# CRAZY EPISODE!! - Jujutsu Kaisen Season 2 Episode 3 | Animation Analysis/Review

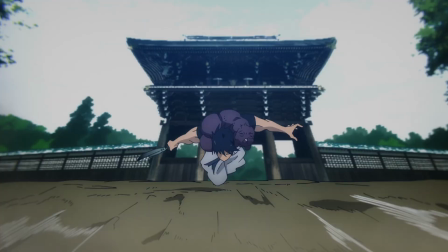guys this episode was going crazy oh my god okay
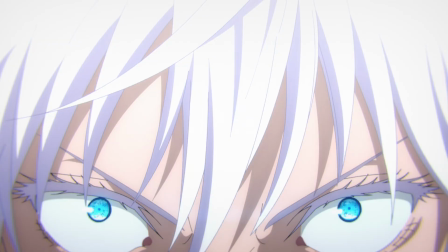i'm kidding no serious no this episode was going crazy very
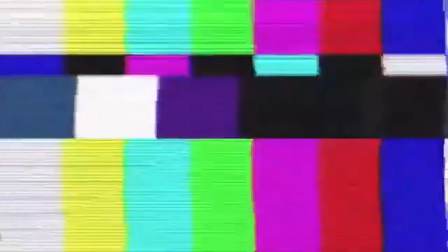bombastic bombastic side eye criminal i was going to just
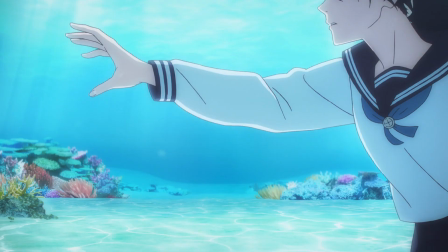talk about the animation but i have to do a little review that last scene was amazing how they did it with the ending
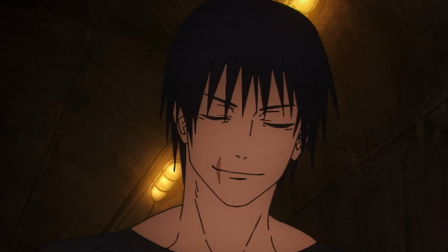playing i knew something was gonna happen but i didn't know toji had a fucking gun out of nowhere the episode was to solidify their relationship on gojo
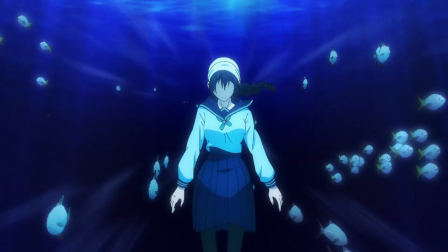and geto trying to make riko's last couple of days as memorable and as much fun as possible riko's failings was showcased as the ocean her wanting
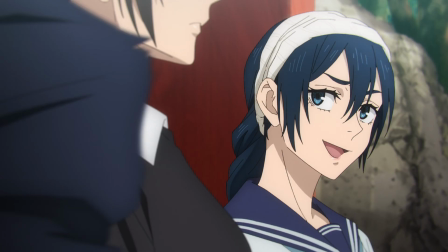to be free like the fishes there's nanami and this other guy's appearance and then we got hit by a fucking bombshell subverting everyone's expectations
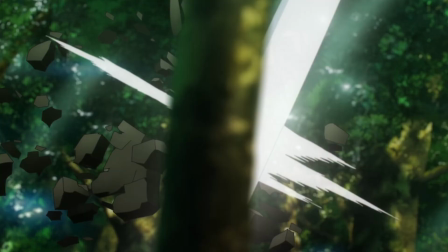toji out of nowhere stabs gojo the fight was so fast paced because gojo had to process everything that's happening right now how did he get inside the barrier and
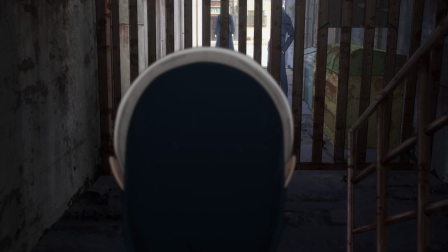told you breaking gojo's infinity barrier and then shit just hit the fan but now animation time this episode was directed and storyboarded by naoki miyajima
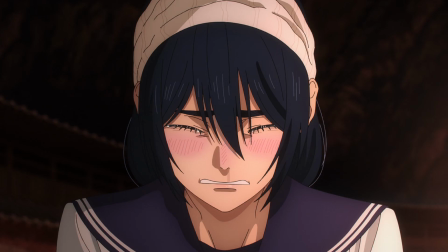which is his debut work who did a really good job conveying riko's feelings about her not wanting to merge with tengen and just wants to be free there
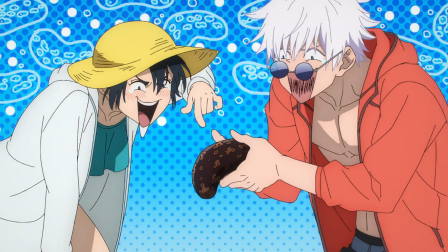wasn't really much in the first half in terms of animation some great close-ups over exaggerated faces and poses kagenashi you love to see it also
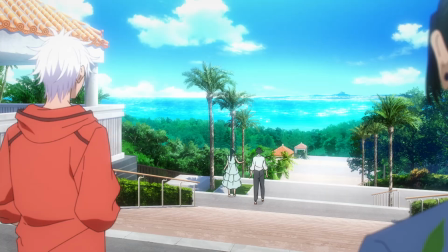the art direction is just such an upgrade from the previous season and the compositing for the show as a whole nice character acting with the comedic art
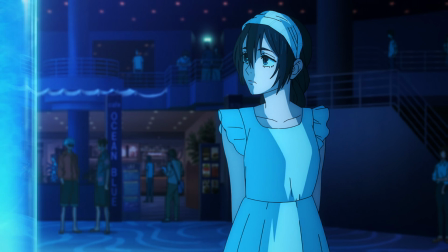style changing i love how exaggerated it is and this sequence was so well animated directed and composited animated by benjamin fowler the reflection of the
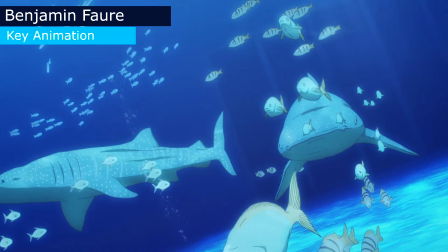ocean slowly disappearing the close-ups of her eye was so great and the fishes was all hand drawn i think the shark swimming past the camera looked really
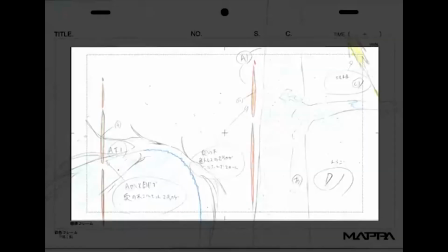hard to draw the perspective right and now the fight stab nice first person shot you can tell from this fight how much freedom besides time the
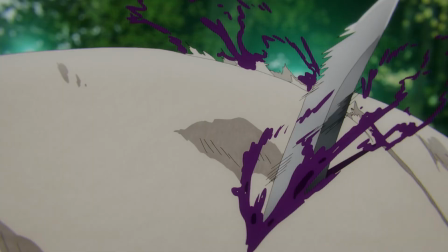animators had with the simpler designs and making the character just a blob at times toji bursting out of the curse was kind of utapon cuba-esque with
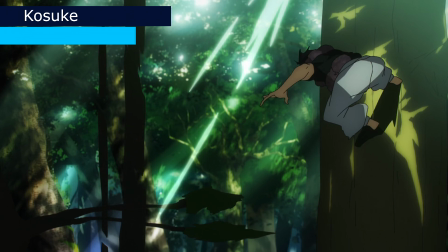the curse's skin or lumps of meat great effects and debris this sequence by kosuke kato great background animation like fucking amazing and making toji just
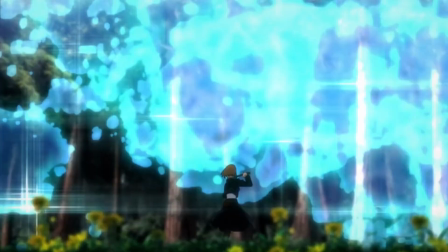lines conveying his speed and how all over the place he is thank god the background wasn't cg if this was season one this would have probably been cg
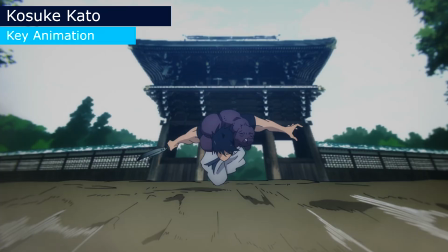which will probably look shit but you might never know still his sequence the background speed lines wind effects heavy smearing kanada's timing and lines every
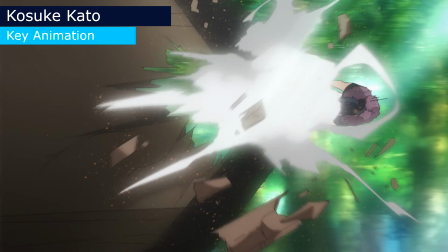aspect combined making it so great again background animation this cut remind me
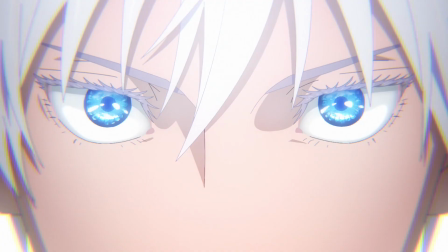of that fire force cut i don't know why rotating shot nothing noteworthy but good and here we go Kenji Watanabe's sequence is just outright amazing.
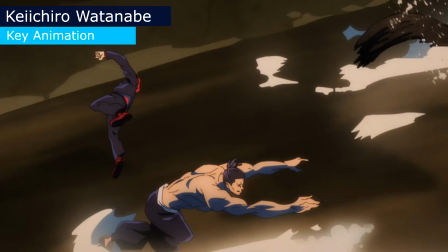He usually doesn't do this type of cuts in Jujutsu Kaisen. He mainly does fast-paced action like what Kosuke Kato did.
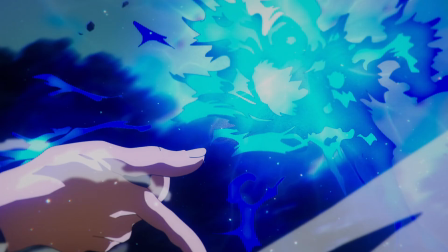I mean his effects is just amazing and the compositing helped too being great.
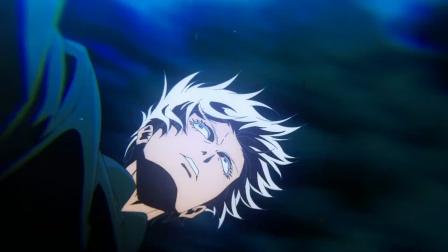Mixed of 2D and 3D debris. Very loose movements on Gojo.
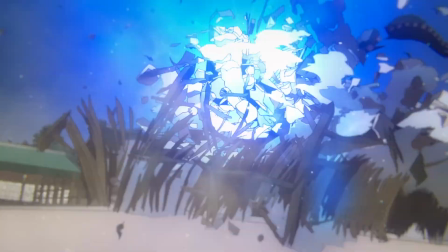All the buildings being destroyed looks great and using 3D backgrounds making this rotating shot possible.
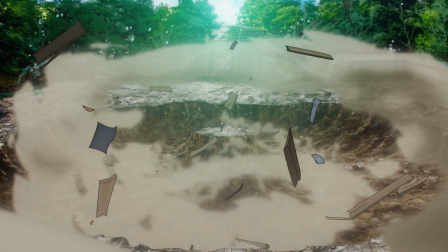Then changing back to 2D backgrounds. Hopefully we can see more Watanabe well he is one of the main animators so yeah.
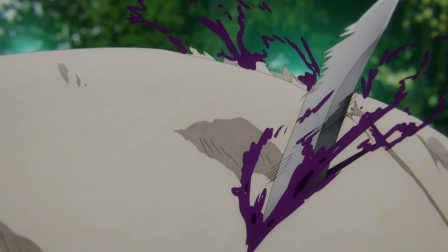I know people are pissed off about the amount of dimming and ghosting this episode I have and also the last episode.
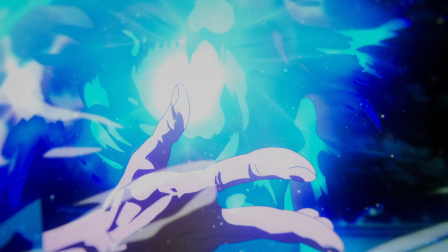To be honest I don't really care but yes I can see why people are angry.
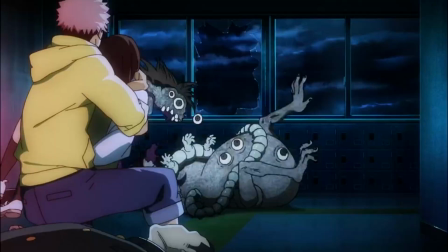The curses or bugs were all hand-drawn I mean all the curses were all 2D in season 1 but the amount of curses here there's so much.
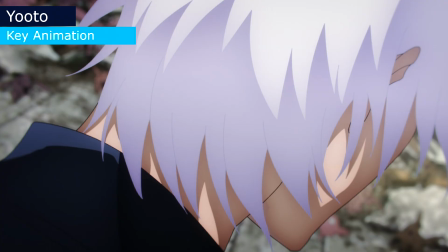This whole sequence until the transition to Ghetto and Rico going to the star plasma was animated by yoto yoto i'm just butchering everyone's names nice smears
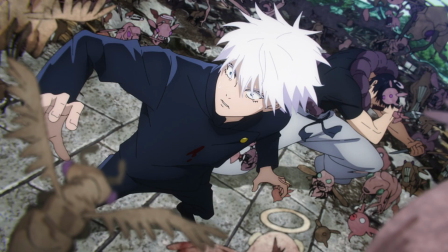on the hand this perspective shot was also great i don't know what type of smears
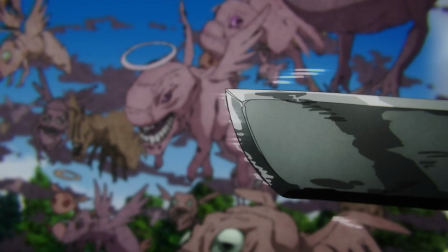this is it's blurry very interesting the effects for this some red
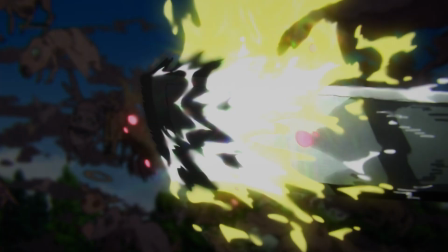dot sparks i guess speed lines the color also green then turning into yellow and the impact frame showing that toji broke through gojo's
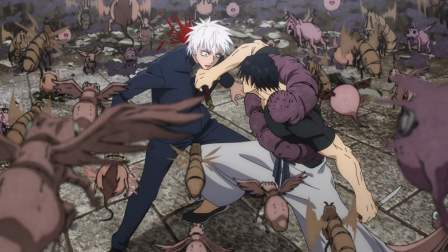infinity barrier again the compositing is great the impact on the stab with the blood probably should have hold on to stab it more to I guess convey the impact better
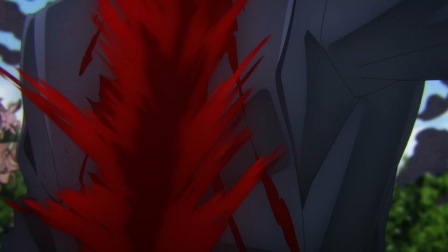but still good. The eyes are all white making him look more crazy. Again this cut is dim.
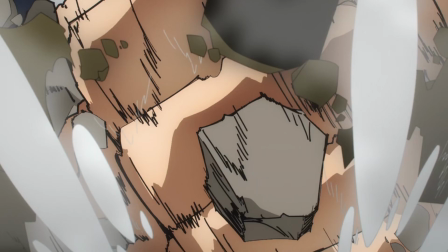Can't really do anything about it. This cut conveyed the impact really well with thicker line and at the end with some nice debris accompanying that.